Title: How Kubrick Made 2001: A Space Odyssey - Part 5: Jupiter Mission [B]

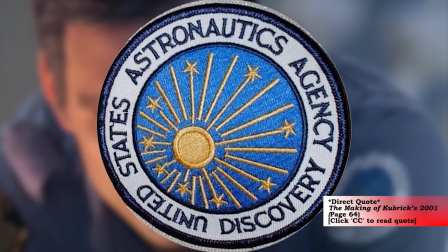[12:31]
Kubrick said that the lettering didn't look right and suggested that the art department make up new patches using actual NASA lettering.
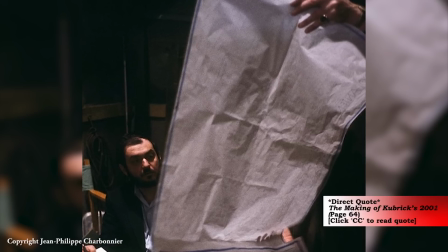[12:37]
He then consulted one of the small notebooks in which he lists all the current production problems along with the status of their
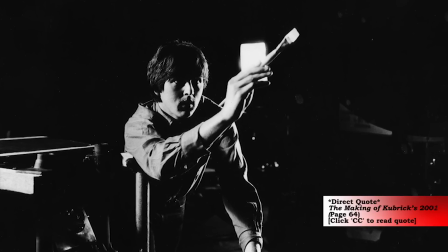[12:42]
solutions and announced that he was going to the art department to see how the drawings of the moons of Jupiter were coming along.
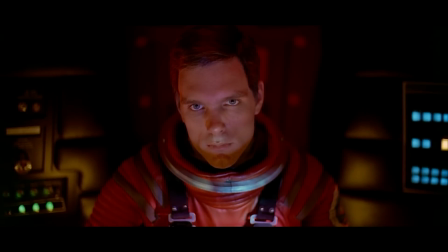[12:47]
We now reach one of the most iconic scenes of the film, the scene where Dave asks Hal to open the pod bay doors.
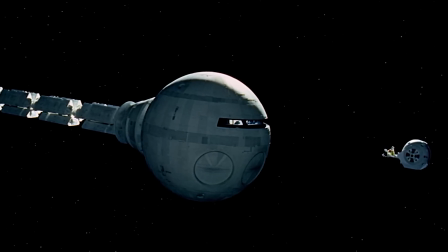[12:53]
It doesn't take long for Dave to realize that he is arguing with an entity that cannot be reasoned with.
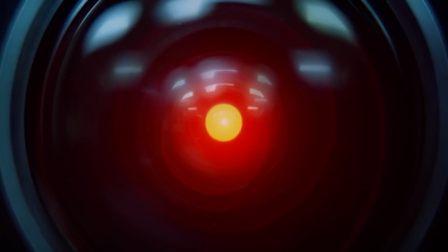[12:57]
Hal's calm and relaxed voice works perfectly to contrast the tension of the scene. This was one of the most brilliant casting decisions made in the history of motion pictures.
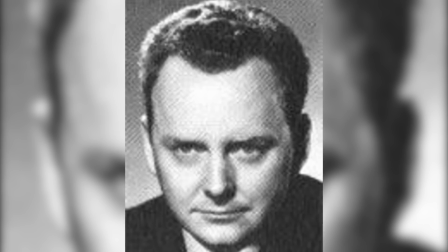[13:05]
The voice of Hal was played by an actor named Douglas Rain, but he wasn't the original choice for the part.
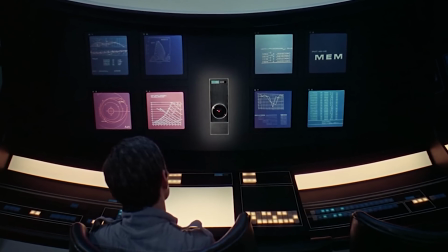[13:10]
Kubrick and Clark had originally intended for the onboard computer to be named Athena and voiced by a female actor.
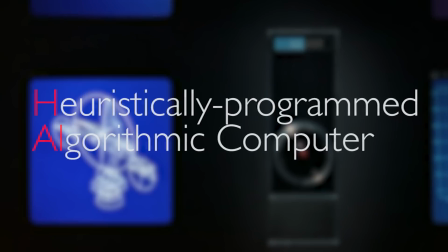[13:16]
By the time they got to production, this was changed to HAL, which stood for Heuristically Programmed Algorithmic Computer in the novel.
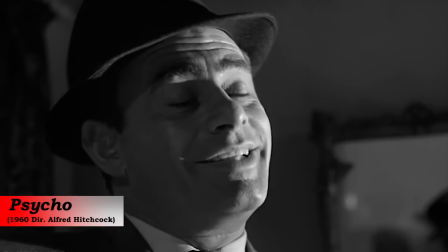[13:22]
Kubrick originally wanted to hire Martin Balsam to play the part of HAL. You might remember him as the detective in Alfred Hitchcock's 1960 film, Psycho.
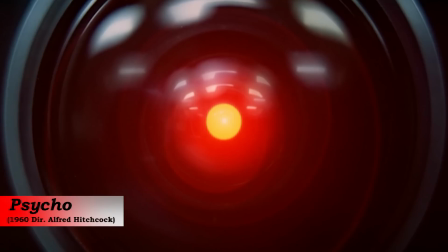[13:30]
Here's what he sounds like.
Now, if this girl, Marion Crane, were here, you wouldn't be hiding her, would you?
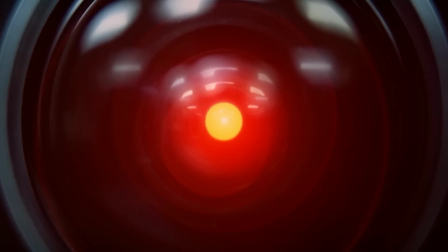[13:36] Not if she paid you well?
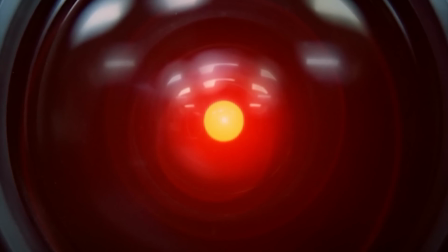[13:37] Let's just say for the sake of argument that she wanted you to gallantly protect her, you'd that you were being used, that you wouldn't be made a fool of, would you?"
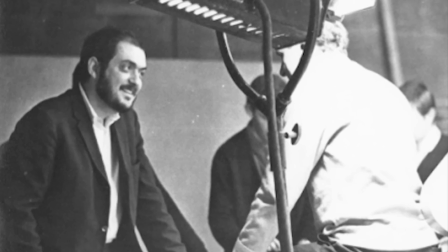[13:46]
Kubrick ultimately decided against using him.
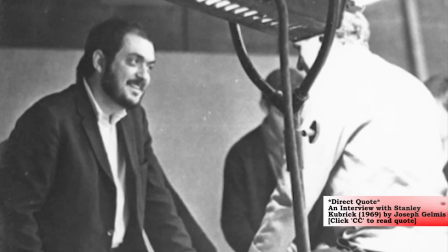[13:48]
When asked about it, Kubrick said, "'We had some difficulty deciding exactly what Hal should sound like,' and Marty just sounded a little bit too colloquially American,
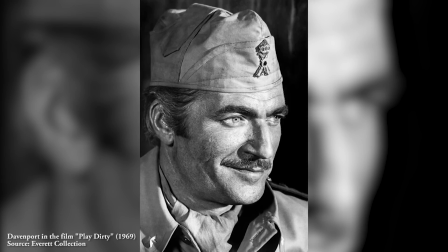[13:56]
whereas Rain had the kind of bland, mid-Atlantic accent we felt was right for the part. Kubrick then hired an English actor named Nigel Davenport who actually came to the set,
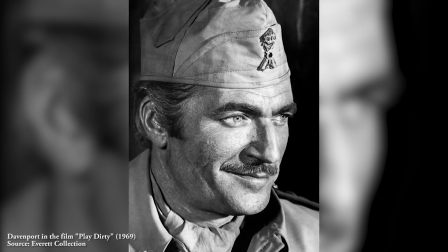[14:04]
but he later thought that Davenport's accent was a little too thick, so he decided to leave it to be chosen during the post-production process,
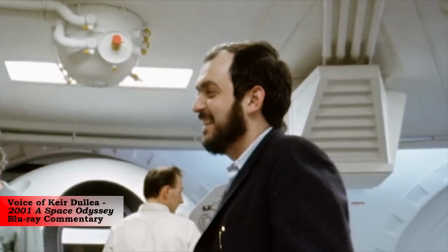[14:09]
where the role eventually went to Douglas Rain. So he gave the task to his assistant director, Derek Cracknell, who sounded like this.
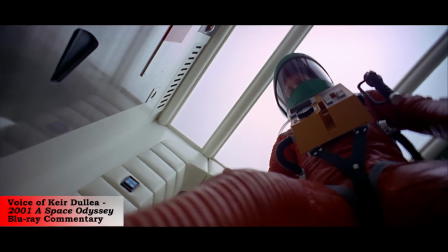[14:17]
This is what I heard. Dive, dive, take a stress pill, dive, all like that.
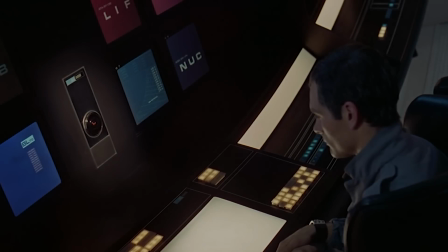[14:23]
You know, sounded a bit like, you know, Michael Kang. And Keir DeLay didn't actually hear Hal's real voice until he saw the premiere. I thought the computer, when they finally, when Stanley would finish the film would be like, uh, we are like this. I am a computer. You know what I mean?"
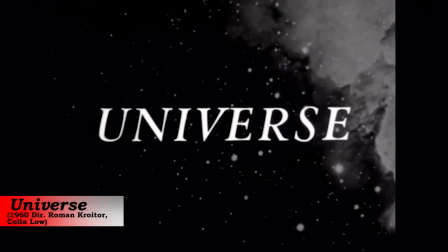[14:42]
Douglas Rain was discovered from a 1960 documentary titled Universe by the National Film Board of Canada,
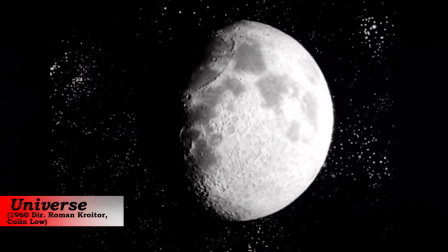[14:48]
a documentary that received a nomination for Best Documentary Short at the Academy Awards the following year.
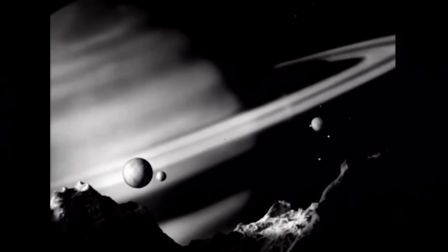[14:53]
Douglas Rain provided the narration for the documentary and it sounded like this.
Its surface moves in perpetual darkness and unimaginable cold,
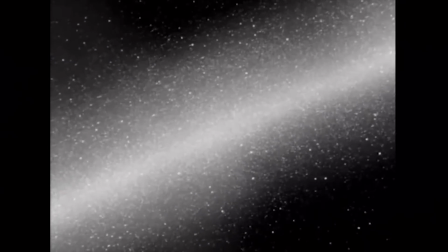[15:02] for the sun is four billion miles away, only a starry speck in the sky."
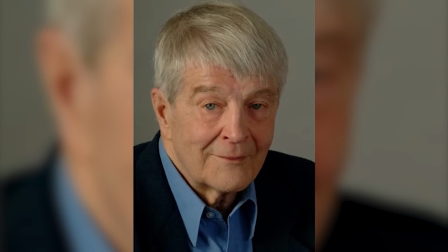[15:10]
Douglas Rain is Canadian, as were many of the actors in the film. They shot the film in England where a lot of Canadian actors went for work because they were allowed to work in England without a work permit.
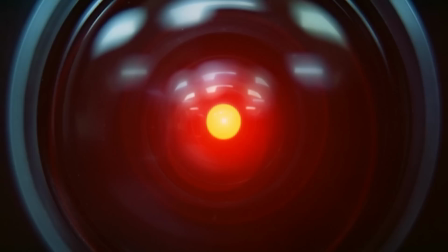[15:19]
Rain was originally asked to do the narration for 2001 before being offered the role of Hal. On his work in the film, Rain was quoted saying, "'I wrapped up my work in nine and one-half hours.
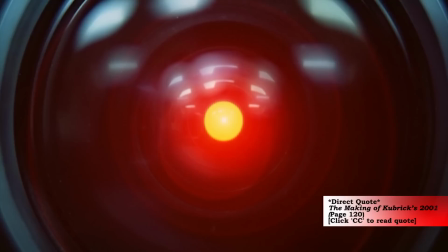[15:28]
Kubrick is a charming man, most courteous to work with. He was a bit secretive about the film.
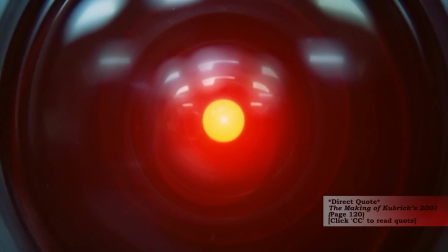[15:32]
I never saw the finished script and I never saw a foot of the shooting,' and Kubrick said, "'Maybe next time I'll show Rain in the flesh,
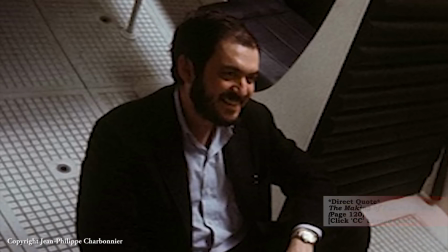[15:38]
but it would be a non-speaking part which would perfectly complete the circle.'" Rain didn't like talking about 2001 and it seemed he was a bit annoyed
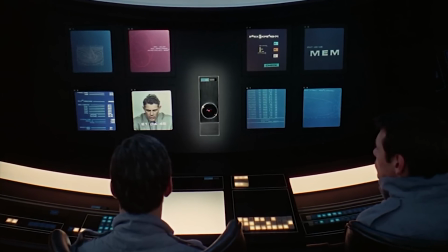[15:44]
for as many years as an accomplished actor being eclipsed by one day's work. The look of Howl was such a beautiful design, simple and elegant.
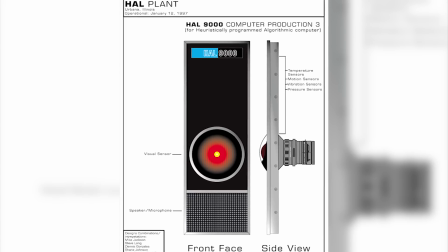[15:51]
This picture shows a breakdown of the design. Kubrick was quoted saying, "'Many designs for Hal were worked up.
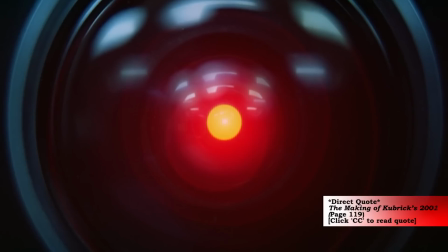[15:56]
The final design took shape at the last minute, as most things you do in a film. You wait as long as you can to see if anyone comes up with anything better, and you finally choose what seems best.
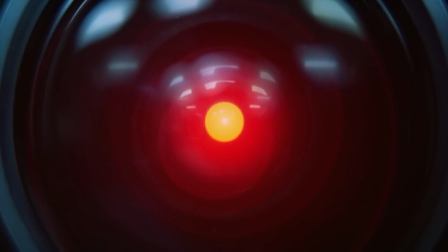[16:05]
There is a kind of beauty and menace all at once in the hue of Hal's eye, which of course is simply a camera lens.
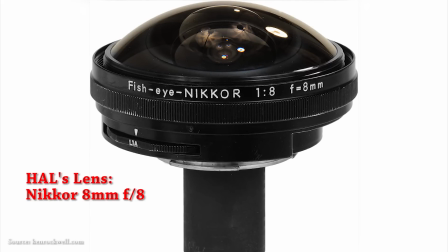[16:10]
I think the best evidence of Kubrick's genius is how a simple lens can seem to convey so many different emotions to an audience.
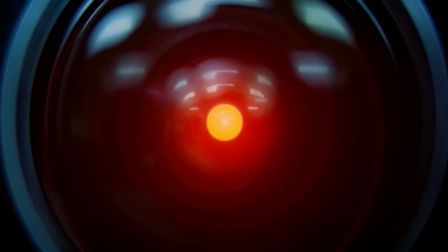[16:16]
It is just a close-up of a lens with a light behind it. It is perhaps the purest example of the Kuleshov effect.
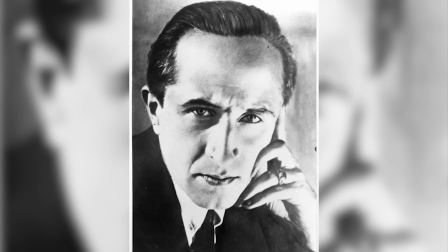[16:22]
For those unfamiliar,
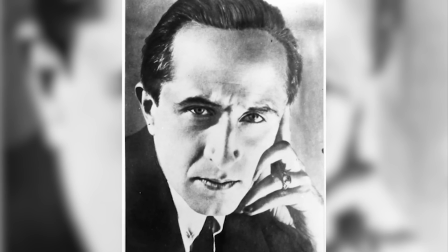[16:23]
a Soviet filmmaker in the 1910s named Lev Kuleshov found that by preceding the same exact footage of a man looking into the camera with different clips—a bowl of soup,
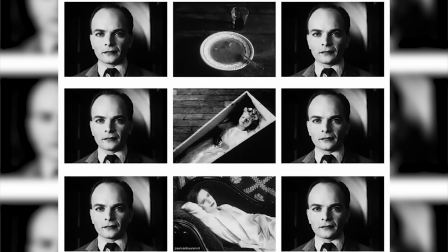[16:31]
a deceased child,
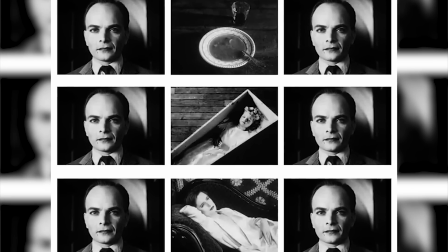[16:32]
or a sexy woman—would convey to the audience that the man had a look of hunger, sadness, or lust despite it being the same exact clip of the man.